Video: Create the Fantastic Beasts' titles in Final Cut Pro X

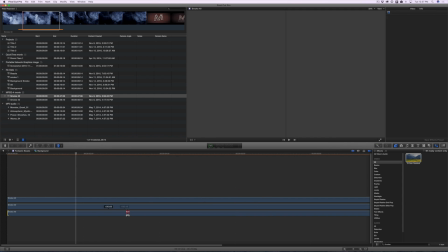You want to change the timing.
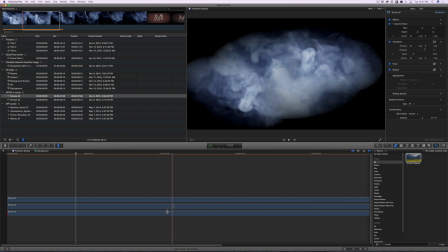For the main smoke behind it, I want to start where it's really thick, so I took the trim tool and started it all the way at the beginning.
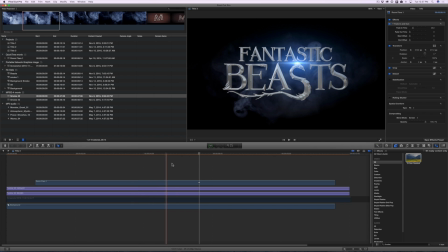All right, that's looking a lot better to me. I like how it matches up with the shape of the Fantastic Beasts text.
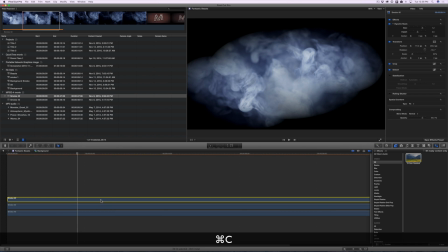Go back into your compound clip, your background compound clip,
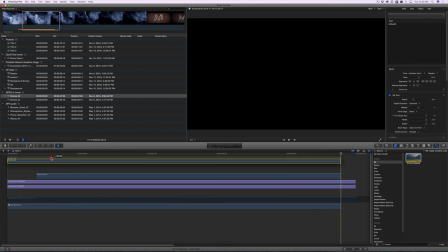select the top smoke layer, copy it, come back out, paste it above the titles and the flare and the background.
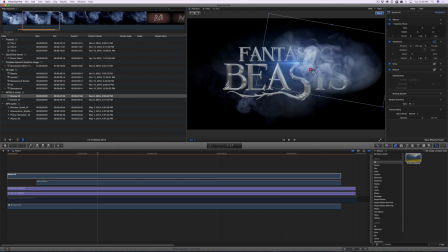What we're going to do is add some smoke above the letters, so it's like it's kind of enveloped in the smoke.
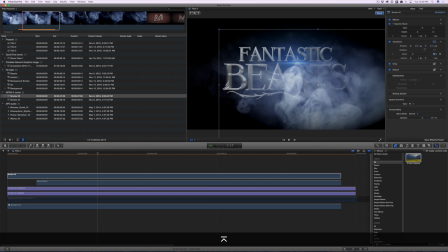Move it around until you find a position you like, and then adjust the scale accordingly.
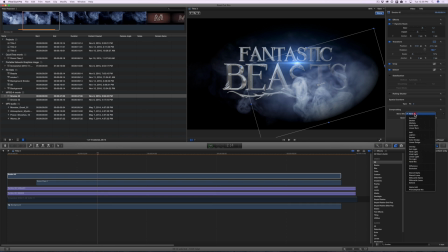I also rotated it to give it a little bit of variety. Change the blend mode to screen.
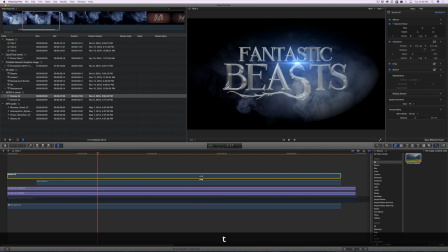And drop the opacity. Use the trim tool to move your timing.
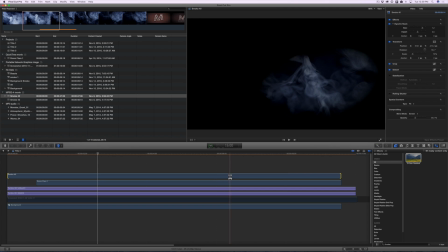In this case, I wanted it to be pretty wispy over the top, so
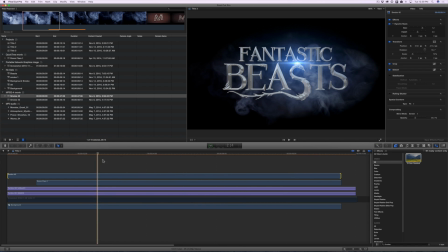I'm having the start and end time further along in the clip as the smoke dissipates. There we go, that's looking pretty good. Select the compound clip, copy it, then select the top smoke layer and press Command-Shift-V.
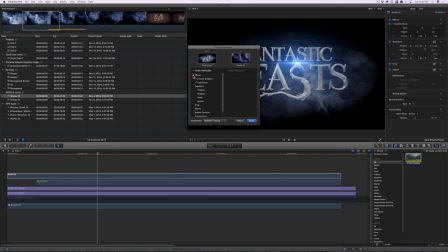That will paste the attributes, and in this case, we're just going to paste the effects.
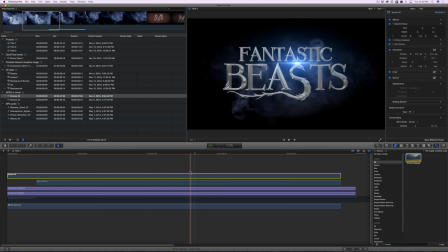The paste attributes is a quick way to add the cool tones and the two color gradient effect that we used earlier to the same clips. I also adjusted the opacity to get it just how I like.
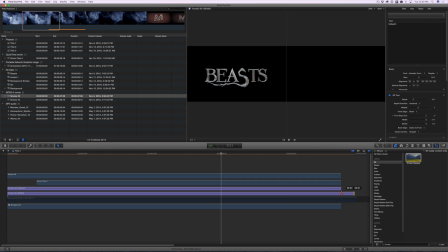Next, we're going to trim up the timing so that everything ends when the flare ends.
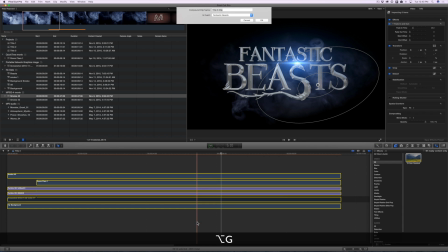Now select all of those clips, make a compound clip out of it,
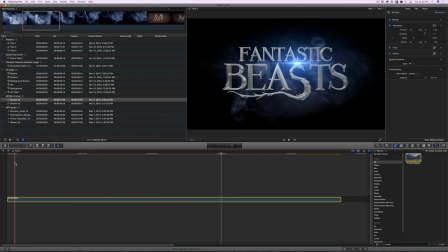alright, this is looking fantastic. We've just got a couple more details to add and we're done.
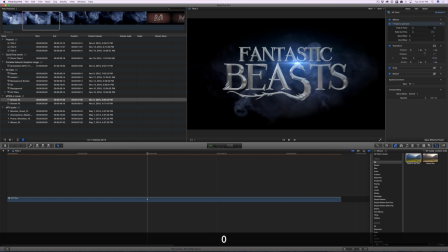Select the compound clip and add the fade in, fade out effect set the fade-in time to 10, and leave fade-out time at 20.
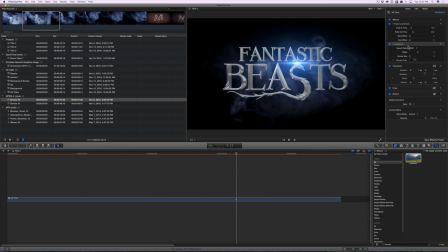Also add the letterbox effect. This adds the black bars on the top and bottom and makes it look more like a movie. Set the ratio to 2:35:1, and now you can see the black bars on the top and bottom.
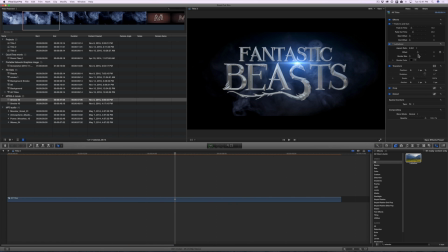If you want to make it a little bit more noticeable, or if you want the bars a little bit bigger, you can adjust the slider in the inspector to change the box size. That looks fantastic. Now, what would really sell this is an amazing sound design.
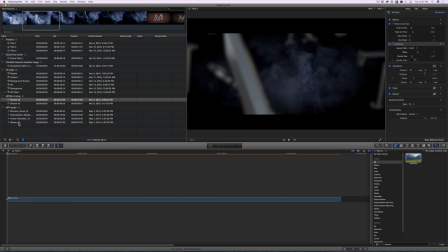I used motion pulse sounds from Video Copilot. Let's start with a whoosh sound as the letters go by the camera.
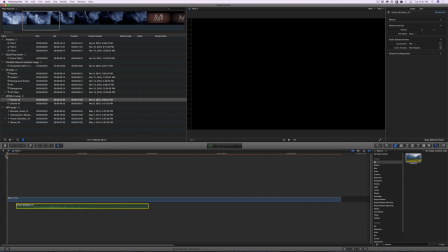The whoosh builds up, so I need to add a little bit of blank space at the beginning. I add a gap by pressing Alt W and then change the duration to 1 second.
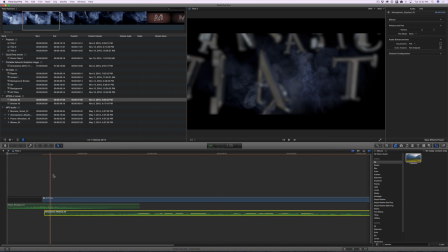Now I can move that whoosh sound into place. Next, I need a sound for that flare. I need something to make it sound like it's kind of throbbing and it's there. So I'm using this atmospheric sound effect.
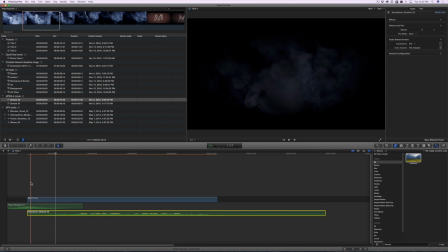It's just a matter of tweaking it, getting it just right with the timing.
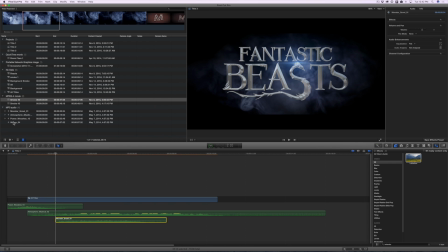Also, I have a cool little monster growl from the motion pulse set,
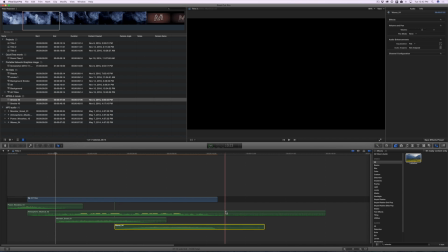and then I finish it off with some cinematic waves that add a little bit of urgency to the video.
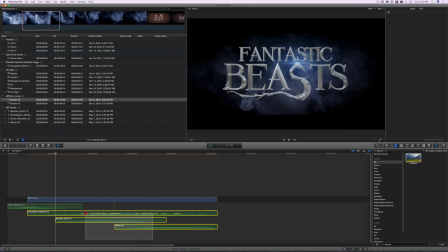Trim up the audio, and then these are all pretty loud,
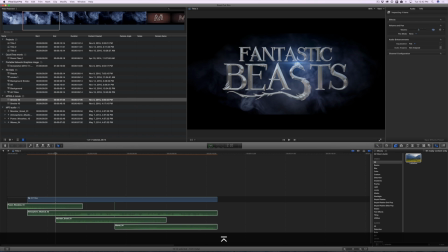and I want it to be subtle, so I just select them all and I set the volume down to about -12.